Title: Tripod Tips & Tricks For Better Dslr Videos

Yo, what's up guys, I'm Samyak Bakliwal here, and before I start with the video, I just want to thank you guys for everything you have done. I basically crossed my first milestone, which was 100 subscribers, and I cannot thank you guys enough for what you have done. I'll try to keep my videos as good and short and frequent as possible. Let me know if I should change something in my channel in the comment section down below. Apart from that, let's continue to the video.
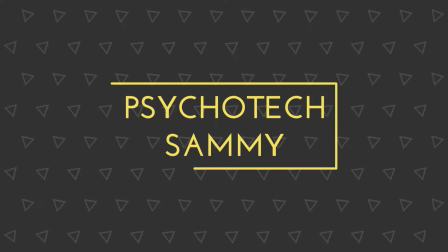So you just decide you should start your own YouTube channel, and for that you're searching for a good tripod, and I respect that you're on a budget here, as I also was on a budget here, but I would insist you to invest a bit more money than your budget, because like me,
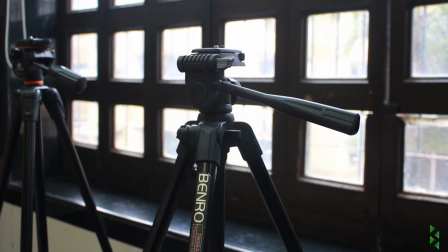[0:49]
I just followed my budget and I got a tripod which was mainly a photography tripod, so it had all the jerky motion and all,
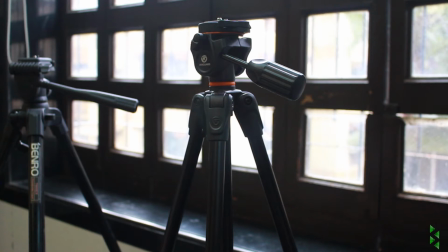[0:57]
and I ended up getting another tripod pretty soon. So you don't want to do that, and invest a bit more on your tripod and you'll be pretty happy with the result. But if you have a tripod already at home, no need to look more further, just use the one you have at home for practice, and if you are pretty good at it by then, buy a new one. There are basically hundreds of combinations you can use your tripod as to stabilize, or using it for creative aspects in your video. So the main ones are pans, tilts and rolls. These three are pretty common, I'm pretty sure you guys must be knowing about them by now, but if you have a jerky tripod, as I told earlier, then you might be having problems in getting that smooth movement. So I have some tips you can use for better movement. So making things go more smoother, the basic trick is to make the resistor on your tripod more stiff,
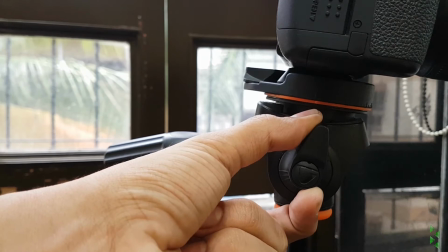[1:50]
maybe around half or more than half depending on your pressure. It will basically allow you to put more pressure and it will reduce the overshooting in your videos.
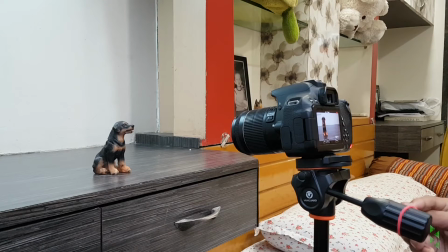[2:00]
And then you have the infamous rubber band trick, in which you put a rubber band around the handle and then pull it by the rubber band. It will essentially help you to remove the jerks on the start and the end of the pan,
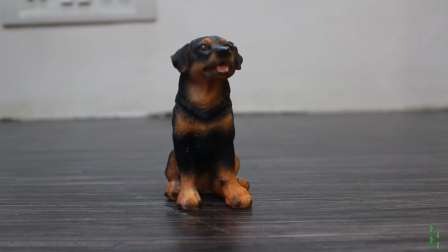[2:11]
and it's really cool motion, but everybody will insist you to use it.
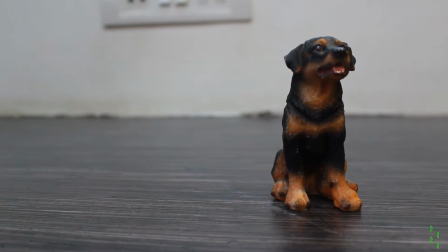[2:15]
After my experience, there's one more better way to do it, and it will not leave you on the mercy of the flexibility of the rubber band.
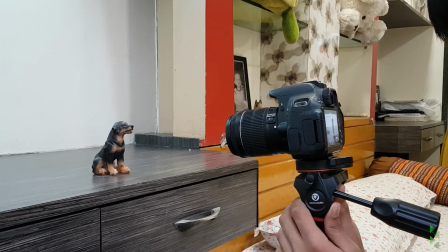[2:24]
So the another trick you can use is putting two hands on the head itself, not the handle, the head itself, and then move it and pan it by using them.
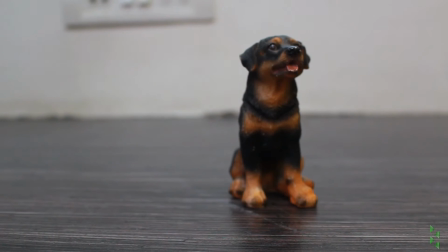[2:33]
It will basically give you more control on the motion, and it will take more practice,
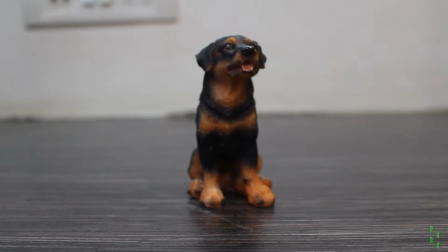[2:38]
but eventually the final result is definitely better than what you get with the rubber band. So once you have mastered all the basics like pan, zoom and tilt and all, you can move on to some tricks which will make your videos look more artistic. First one, making the tripod behave as a slider. It does sound pretty confusing, but it is a pretty neat trick.
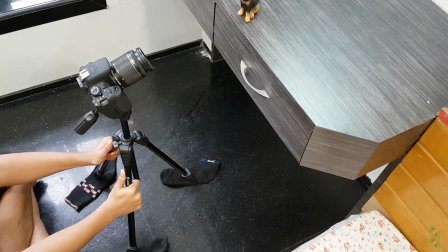[3:00]
All you gotta do is place a sock or a cloth beneath the legs of the tripod, or you can also use these IKEA table leg covers. I don't know, I'll leave links down below. I don't know how I got this, but it's a pretty cool trick.
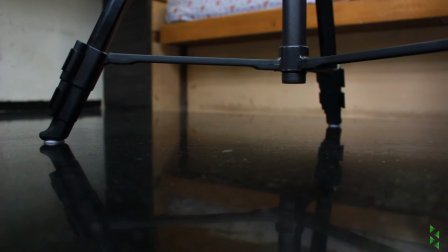[3:14]
You can place these on a spare tripod if you have. If you don't have, no need, the socks will do a perfect job.
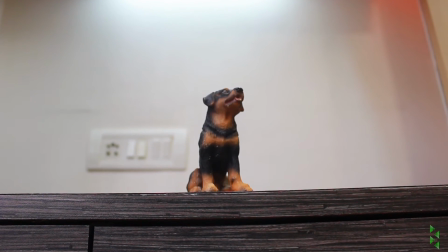[3:22]
Once that's done, all you gotta do is slide the tripod towards or away from the product after fixing a focus, and it will really give a really creative look.
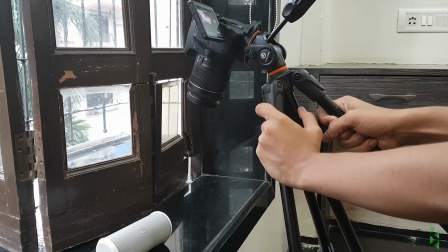[3:30]
For the second trick, place two legs of the tripod parallel to the product, and the third leg should be loosened up.
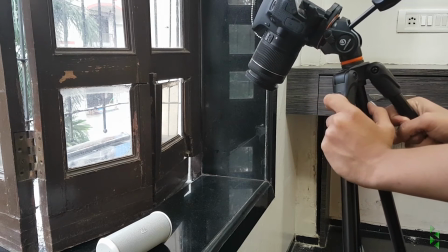[3:37]
All you gotta do is rock the tripod towards the product, fix a focus, and then move it slowly backwards or full backwards in your speed, depends on you.
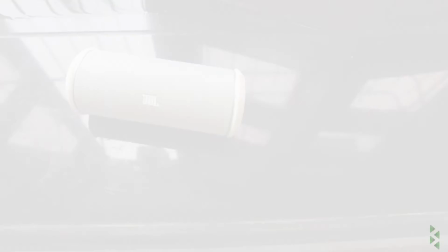[3:45]
It will give a really cinematic look.
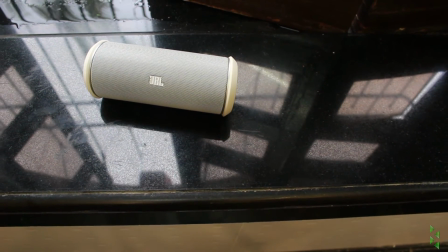[3:48]
And I wouldn't suggest you to use all the times, as the effect is pretty rare and it should be rare.
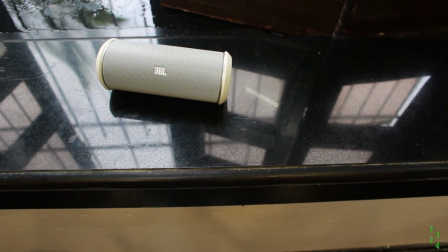[3:55]
Don't use it all the time, as the people will get bored and stand back.